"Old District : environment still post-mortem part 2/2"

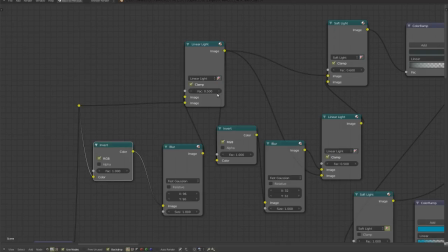[29:47]
inverting it and blurring it and then making the
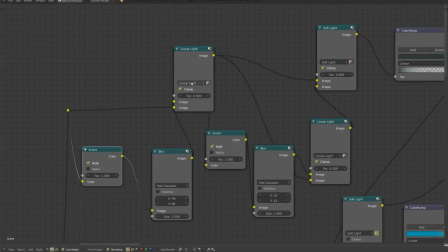[29:53]
difference with the original image the difference is done by using a mix with linear
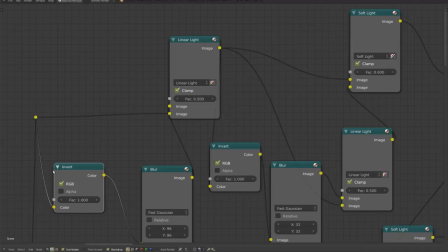[30:01]
light at 50% with the inverted image which is also blurred this
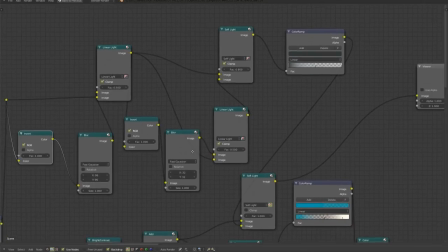[30:08]
way what you get is a map that is very similar to the result of unsharp mask that
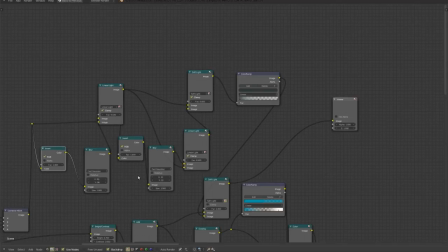[30:15]
will basically find the areas where the image changes where there are discontinuities and that basically means where you have edges and strengthen sharpen those discontinuities and edges
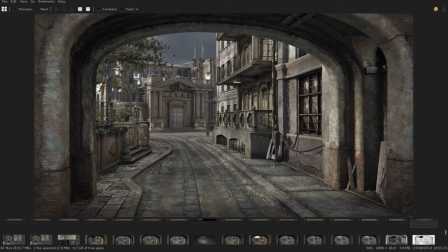[30:34]
If you do that with a small radius, like 4 or 6 pixels, on the final color image, what you get is basically the unsharp mask effect.
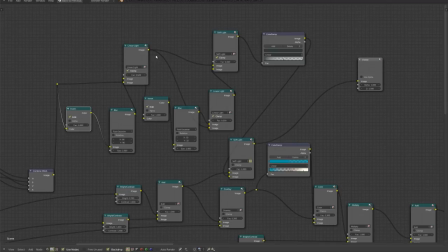[30:47]
Doing this setup, you get the mask and then you use overlay or soft light to put this black and white mask over the original image and you get an unsharved mask effect. But that's not the only way to use it.
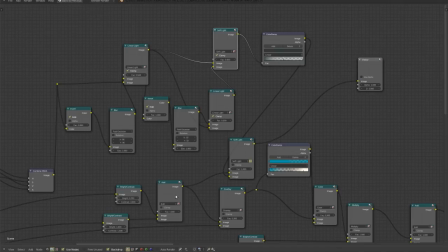[31:06]
You can see how to use it in practice, there's a post on my blog that details actually the steps,
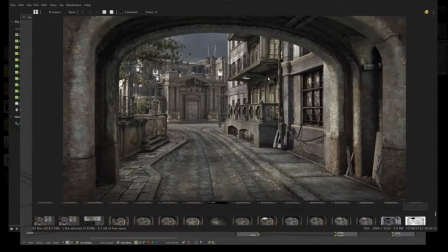[31:13]
but here I want to mention another possible use purpose of this same setup of notes.
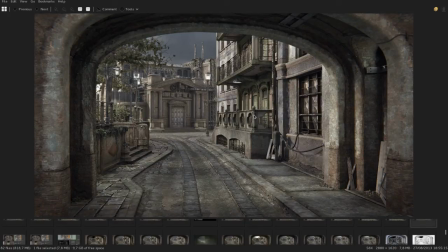[31:20]
With a small radius, you get an unsharved mask. If you do that on a bigger radius, like 100 pixels or more, and maybe you do that not on the final image, but only on the direct light path,
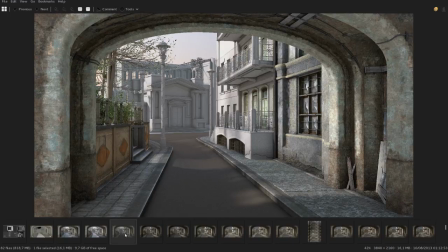[31:38]
what you get is an effect of local contrast enhancement, and it's also called Retin-X if you do it with multiple levels, or it's similar to what you get when you process HDR images to tone map and compress the range.
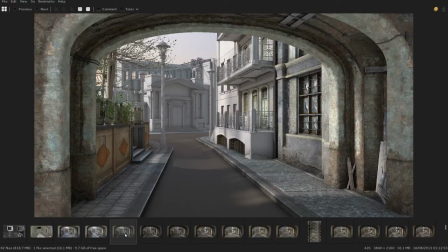[31:58]
And the final result is a more painterly image with the shapes and the details enhanced and the highlights compressed. and so as you see it's not just a sharpening the image is actually something that affects
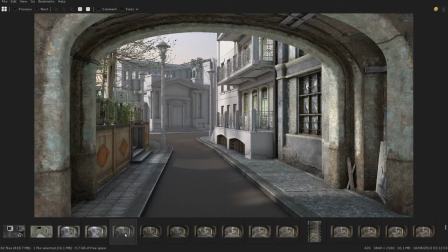[32:15]
quite a bit the look of the final picture let's see in practice what this means you can see it actually quite well on this area normally without using that kind of setup this would be an uniformly
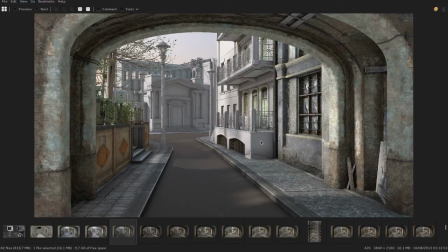[32:32]
shadowed plane but you can see that passing it through that filter, you get it a bit darker on the edge between the light and the shadow, and it fades to a brighter color inside the shadowed area. And what is the point of this technique?
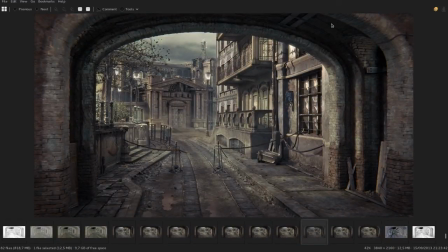[32:50]
Well, to have something like this,
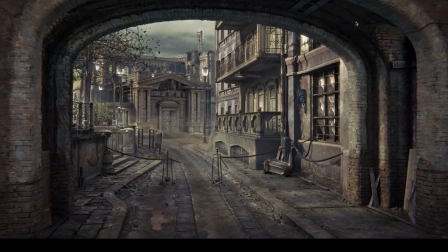[32:54]
that is a shadow area, which is black, but not pitch black, you can still see some details, and it actually helps a lot the readability, of the image but it can also lower
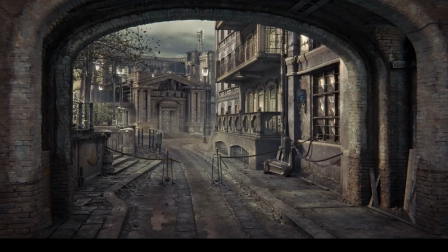[33:11]
the photo realism and make it look a lot more like a painting than a photo. This kind of techniques it's used a lot in photography too and technically the HDR tone mapping operators are much more complicated math than
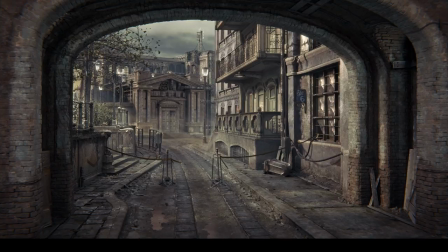[33:29]
just doing this I pass filter or retinx effect but on an actual photography you get a bit more painterly effect but it's still a photography. On a CG render it can really make it a lot more painterly and less photorealistic.
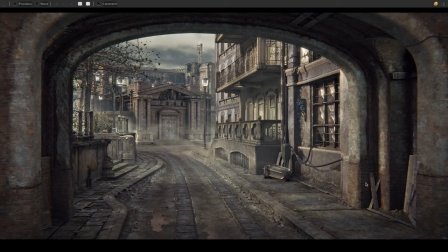[33:47]
Last consideration about characters and adding plot to an environment scene.